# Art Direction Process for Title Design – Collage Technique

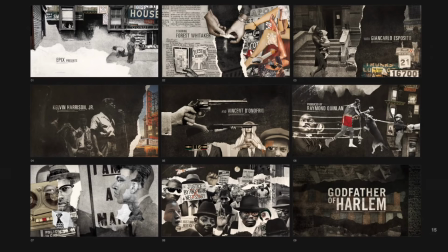(36:02)
When we're looking at the typefaces, when we're looking at the imagery, when we're looking at the details of the collage and how you're using smart things like the paper being torn in half representing the
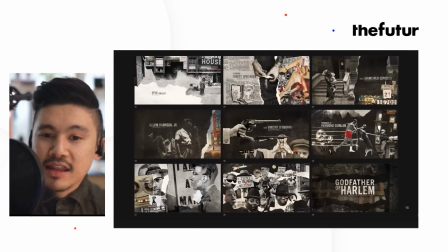(36:12)
community being torn by drugs and violence and then people figures like Muhammad Ali who at the time was Cassius Clay and then he became an activist and changed his name to Muhammad Ali so that how that manifested into the boxer fighting the police and attack dogs on the street like all of this stuff I think is fantastic
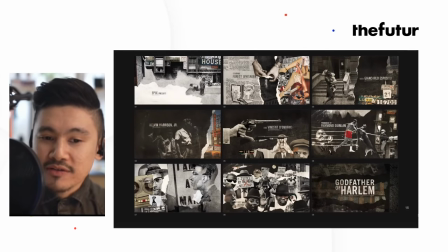(36:31)
to be able to unpack and then show in a very condensed way and when you're pitching to clients for me like my approach is like work smarter not harder so if you could tell the entire story with one style frame with one image and you could sell the idea like that's fantastic but sometimes it takes a couple of things like this especially if there's an evolution of the story of like here's the setting here's what's going on and then here's how things kind of evolve in the story here and then here's how they all here's what it all means so sometimes you do need multiple frames in order to tell that sequence so that when you're explaining it to the person they can just get it they can look at this and like oh i i get it and i can see that and it's very thoughtful and a lot of people are complimenting you in the in the the comments here about your thoughtfulness so i just wanted to share that and share my thoughts on that yeah for sure i mean it really depends on how the client wants how much and the client wants to be involved in the process um there is there is a step before this pitch which would be presented more like what i showed earlier with the mood boards uh and and the one frame you know just to get the idea across that way um the client you're not spending too much time on a concept only for it to be rejected right away you know so that is definitely a viable way to present if if anything a very efficient way to to present um but yeah um i like the sorry let me fix this one thing But yeah,
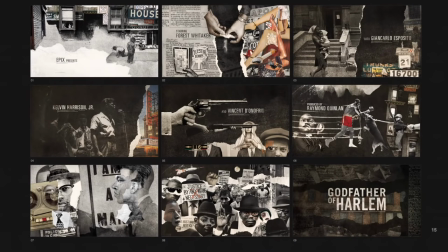(38:07)
doing, I think, one, like whatever amount of frame is able to get your idea across is the best. You know, just keep it simple. Some people think that they need like 15 frames showing the entire storyboard and sequence or else the people aren't going to get it.
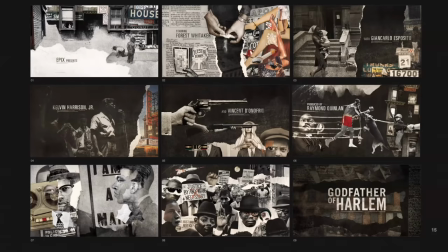(38:26)
They need to include every great angle, every shot, you know, that was really cool. But the thing about being an artist is that you have to make decisions. You have to kind of choose what is the thing that will get the idea across the most efficiently,
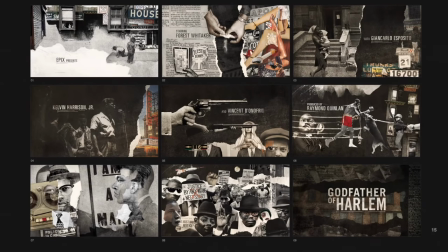(38:44)
effectively, and in a way that's easy to understand.
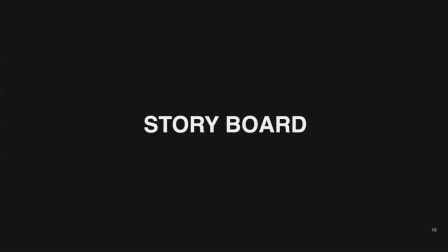(38:50)
So after that got approved, you know, they told me, all right, now flesh it out. This is a one minute, 30 second long title sequence.
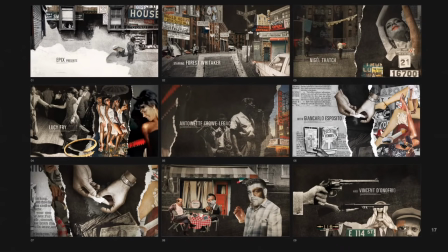(39:02)
You know, let's see what other things that we could kind of try to include. So this was round two of the storyboards. Some things remain the same. Some things changed a little bit.
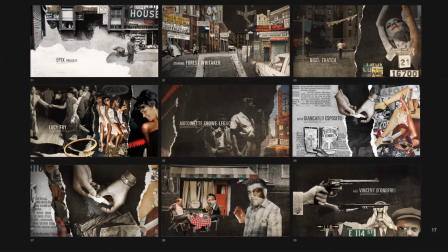(39:15)
I included, you see like at the bottom frame eight, you see like an inclusion of some of the characters, a representation of the Italian mob. one of the things that the client wanted to see is the
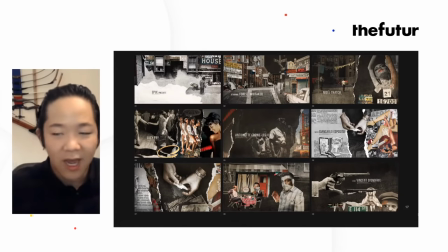(39:31)
actual characters not just you know abstract representation of the time and place but actually see visually
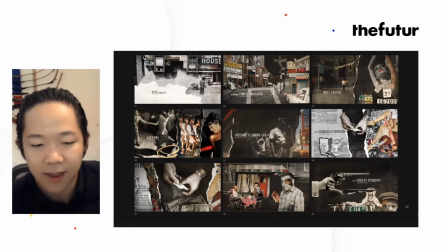(39:40)
the characters so that character at the bottom is the actual face of the actual mobster that that the true life mobster at the time and the little patch right there is a patch from the actor
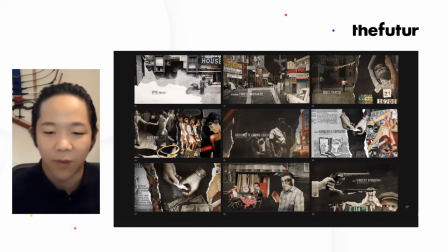(39:57)
that is portraying him so you know just a little way of kind of mixing both um the real and put the the real and hollywood um the past present
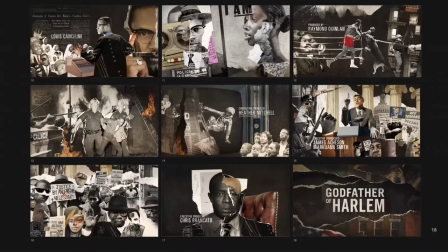(40:09)
um let's see next frame same thing for uh malcolm x at top left um and bumpy johnson at the bottom uh adam clayton powell at the right and just you know just a little bit more development um kind of what also
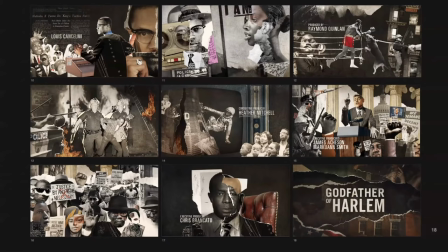(40:27)
want included a frame that didn't make the cut as a collage about the uh the space race the astronaut kind of going into his rocket and shooting for the moon while leaving society you know behind um the frame behind uh the frame before that kind of showed some of the chaos in the
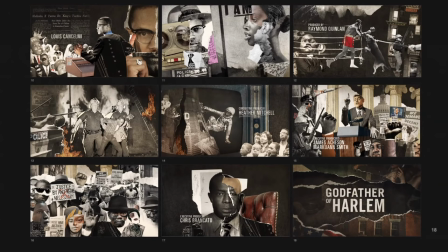(40:47)
writing um rioting um that didn't make the was it the final sequence because the story took place in 1963 and it was a little bit before all the chaos and and some of the riots happened
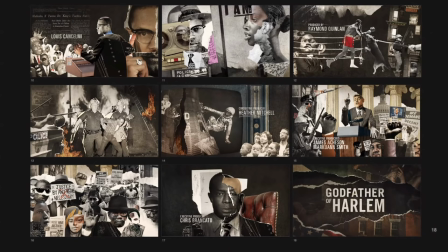(41:02)
so we felt like that it wasn't quite the time yet to show that um let's see and yeah just fleshing things out um getting the credits you know people really want to know how their names are going to look like on you know in the main title is my main name going to be noticeable enough is there too much you know background like background clutterness you know that's going to
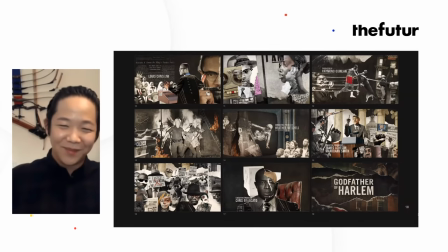(41:25)
cover it up is it only going to be up for like a split second you know um people it's it's you would you would you would yeah they're really that's
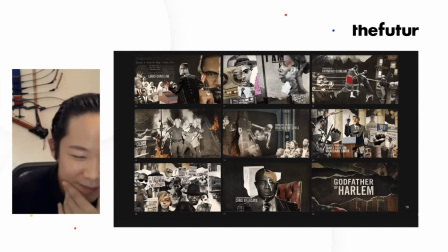(41:33)
actually very important so they want to see that in the in the um what is it in the boards and yeah let's see so i just i I just doubled the amount of frames to a total of 18 to come up with that.
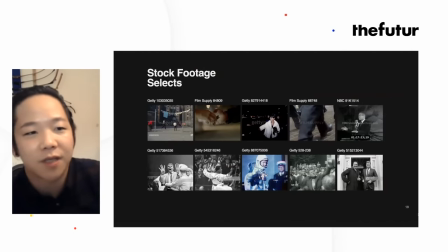(41:48)
And we also included a frame of kind of showing what our stock footage selects would be,
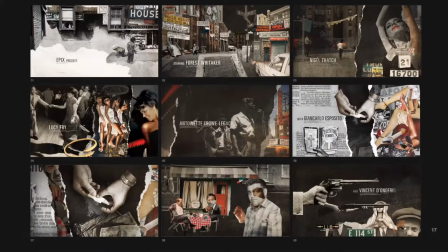(41:53)
because these are the examples of some of the collages.